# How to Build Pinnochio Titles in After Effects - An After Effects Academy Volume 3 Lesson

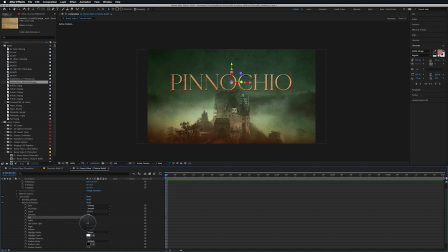[12:29]
I'm going to set my size to 6. Use soften at 0, use global light off. And the angle I'm going to set to 12.
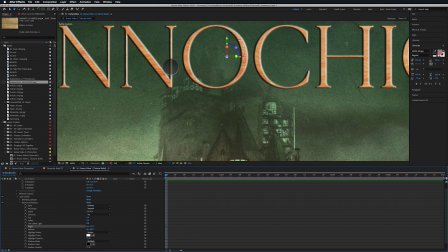[12:40]
And that's going to create a highlight on the right side of my typography on all layers.
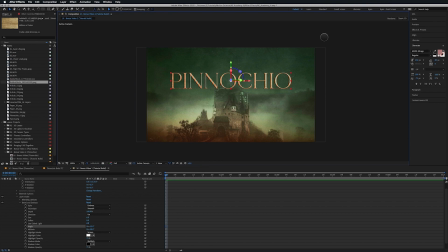[12:50]
Remember, I want my light to come from the top right corner, exactly how this is done over here. So I need to match that with my bevel and emboss. And altitude's 30 degrees, that's fine.
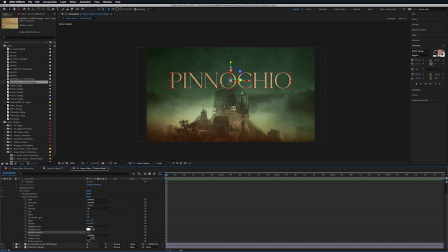[13:06]
The only thing I did then was I just took my highlight opacity down to 60 from 75. And this looks great. But when you switch it to thin, I feel like it just levels it up and it gives this elegance to it.
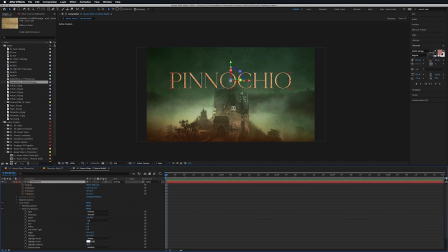[13:23]
If you click on your typography layer, this will work. And there we go. And I think the thin just, I don't know, it has this elegance to it that I just absolutely love. And that was why the original design changed. So
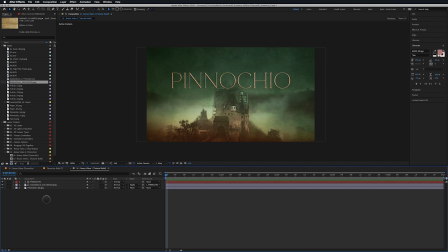[13:45]
that is that. So now we can go and create a new type layer. I'm going to type in the adventures
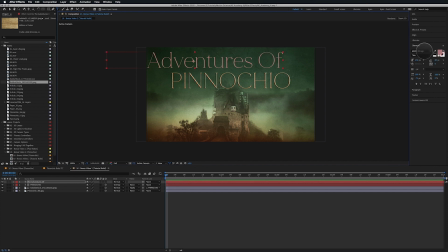[14:02]
of, and then set this to Enchanted Land. And then I'm going to set this down to 50, but then set the kerning up to 160. Spread those letters out just a little bit.
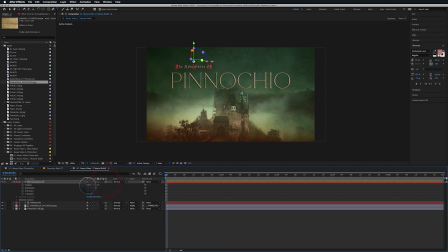[14:20]
And hit P for position, put this into 3D, and then I'm just going to move it over and kind of align it with the edge of the P here, and then keep it, just give it a little bit of space in there,
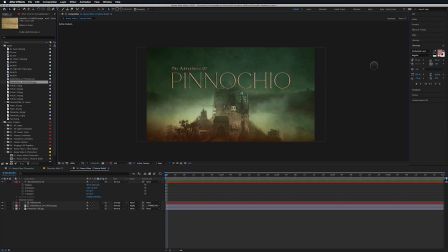[14:34]
and hit the V key, and that looks good. Maybe pull this down just a little bit. That works. Then the only other thing that I'm going to do is Command-Shift-H to get rid of those bounding boxes.
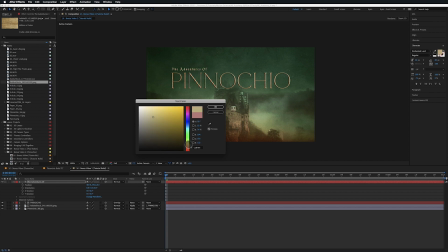[14:48]
I'm going to pull this up and get this a little bit into this like yellow-green-ish area. And it's a nice contrast from the background, we have the very green background up here and the orange down here.
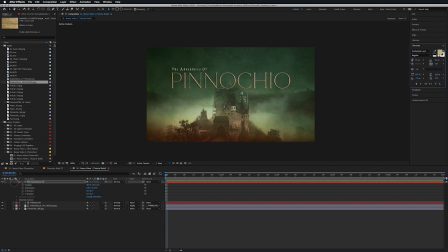[15:08]
So it's a nice, it pops. You can read it, looks good. So that is all of the design elements. Now let's go get our lighting set up. And if I go to Layer New,
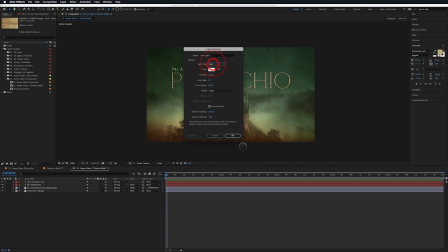[15:22]
Light, and I'm going to do a spotlight, and let's just click OK with those settings right now.
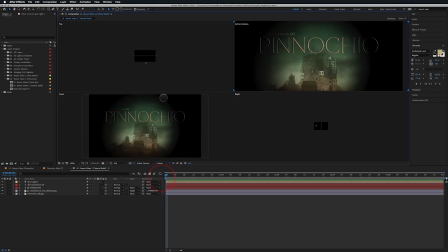[15:27]
Let's get this light set up in the position that we want to kind of land in. So going to my 4 views here, and let's hit P for position.
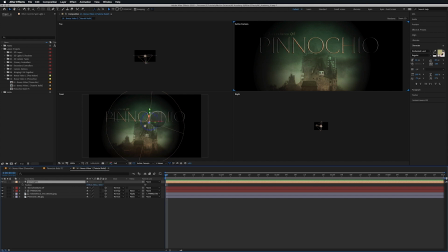[15:42]
I'm going to move my light using these tools, because if I use this way, you can see even on my top view, it's going to move the point of interest as well. And I don't want that. I want to keep that where it's at. If you move the numbers here, see how it kind of rotates around that point of interest.
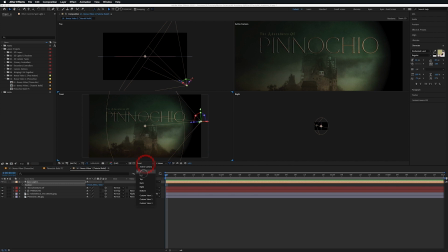[16:02]
And I'm going to move this. Let's actually go to one view, go to top,
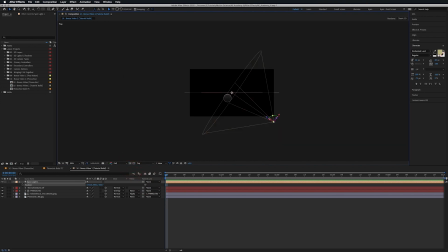[16:10]
and turn this off, and then hit Command-Shift-H. And I'm going to pull this way out, like 5,000 pixels out.
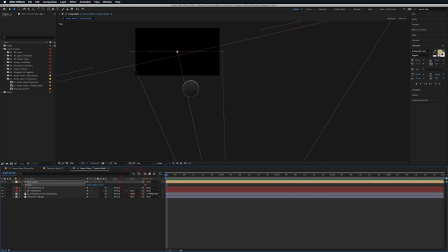[16:28]
That works for me. And then I'm going to push it over. I'm going to push it over to the right. So I want it to be kind of over here a little bit.